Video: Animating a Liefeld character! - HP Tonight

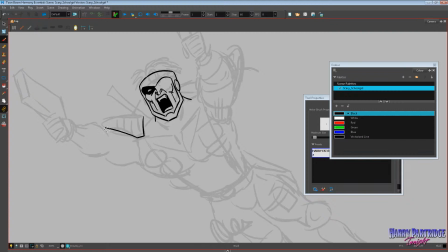And I think because I was the original poster of the thread and the replies were coming into, I've got to look at the shoulder pads here.
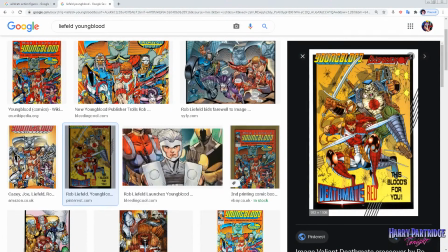Looking at this image of Bloodshot here, maybe with the kind of chrome style shoulder pads.
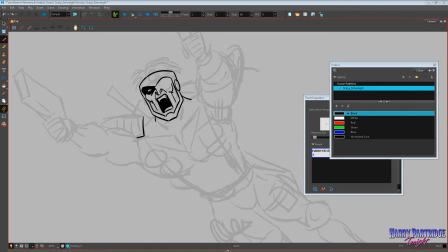I think I'll keep them simple, make them sort of chrome. I think because of that, he blocked me, and oh well, what can you do? I didn't mean anything. I didn't mean any harm.
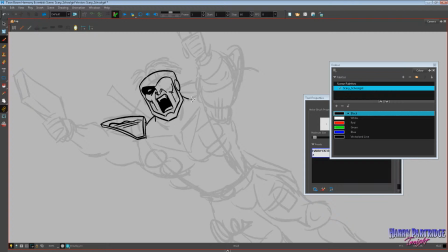I'm a fan of his stuff, but it blocks me, so it happens. The neck needs to be really like straining and crazy. There we go, something like that. And then I'll just draw a little drop shadow under the chin.
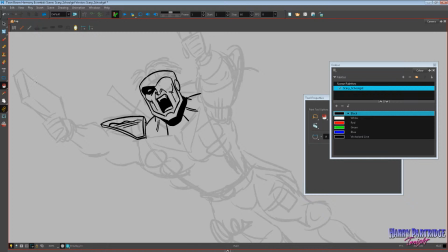Okay. And the pouches, we're going to draw a bunch of them, and I don't want to get too cluttered with detail, so we're going to try and keep them simple.
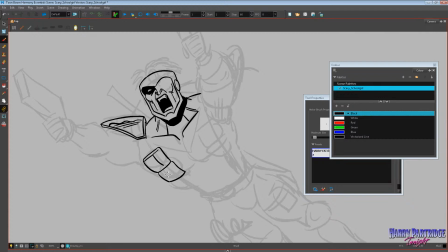You know, Rob likes his pouches. His characters were famous for having many, many pouches, which I think is,
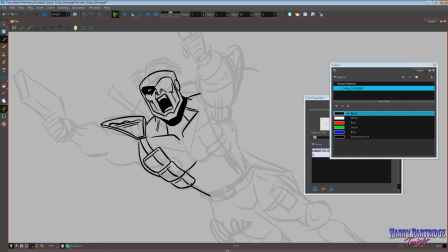it's, you know, it's become kind of a meme now, but if you think about it, tactical heroes running into battle with guns, they're going to need places to keep their weapons, and it's not always super important to keep superhero comics realistic.
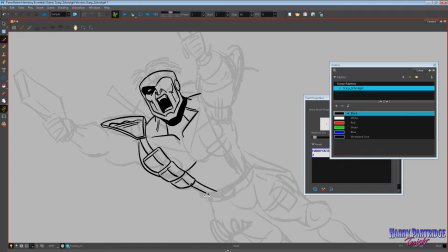There's no problem with things being totally unrealistic, but I think that he was, you know, just sort of logically thinking,
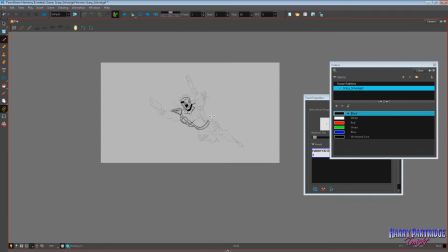well, if they're firing off if they're firing off a bullet every half second and it's an hour-long battle,
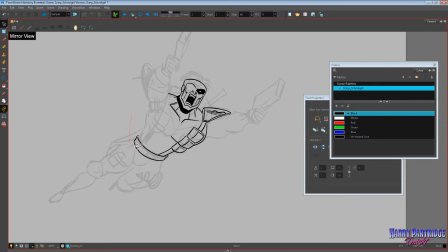they're gonna get through a lot of ammunition. I don't like that belt. I'm gonna clear off that belt.
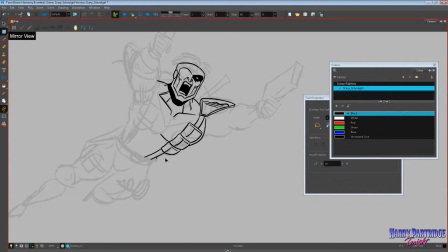So I think honestly it was a very smart decision to give the characters pouches. It's just that a lot of people made fun of it. Can I copy and paste these pouches so I don't have to redraw them? Rob Liefeld likes redrawing pouches, clearly, but I don't. Not really. The perspective's not quite right.
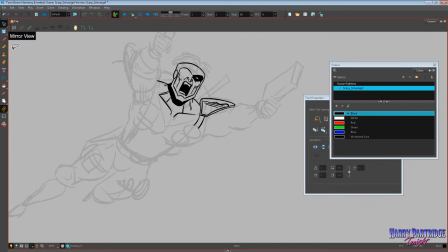I want to make them look more stupid. They look too good. They look too good. Let's just make them big, ugly blocks. Like that. Like that.
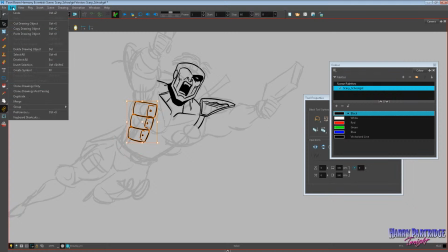This guy is pouch crazy. He's just loaded up with pouches.
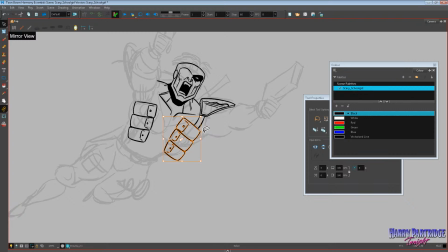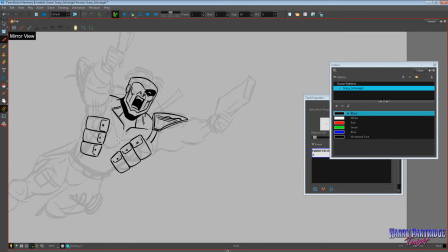I mean, yeah, it's stupid, but I think people are going to see those as pouches from afar, so I think we can get away with it.
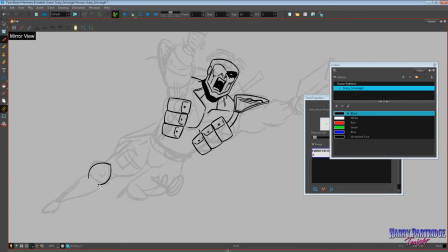And the ridiculous legs with the big, shiny, big, shiny pads. Knee pads.
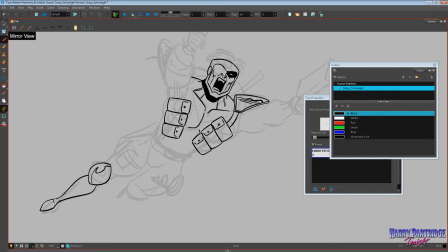And the little diamond feet. The feet are very exaggerated because that's kind of just the way he did it. So I think that works.
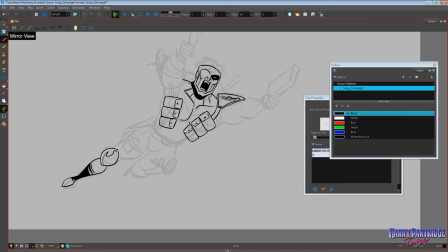A little bit of graphic black shading there, and I'll do a little bit more shading around just to try to make it look like a comic book. have to waste a little bit too long here. I tend to do that.
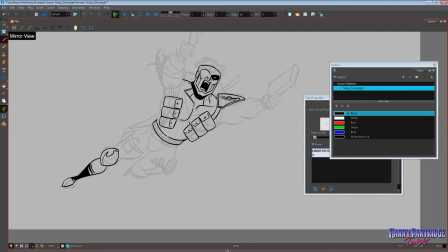And I forget who requested it, but the big bulge.
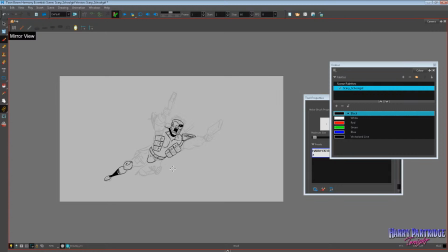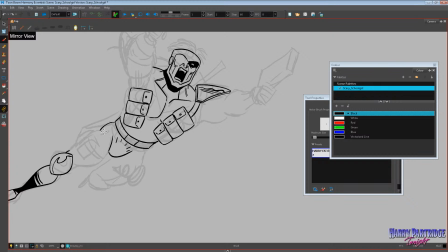And something like that for the legs. He drew these very big, kind of puffy. Like if we look at some reference, let's bring over some more reference.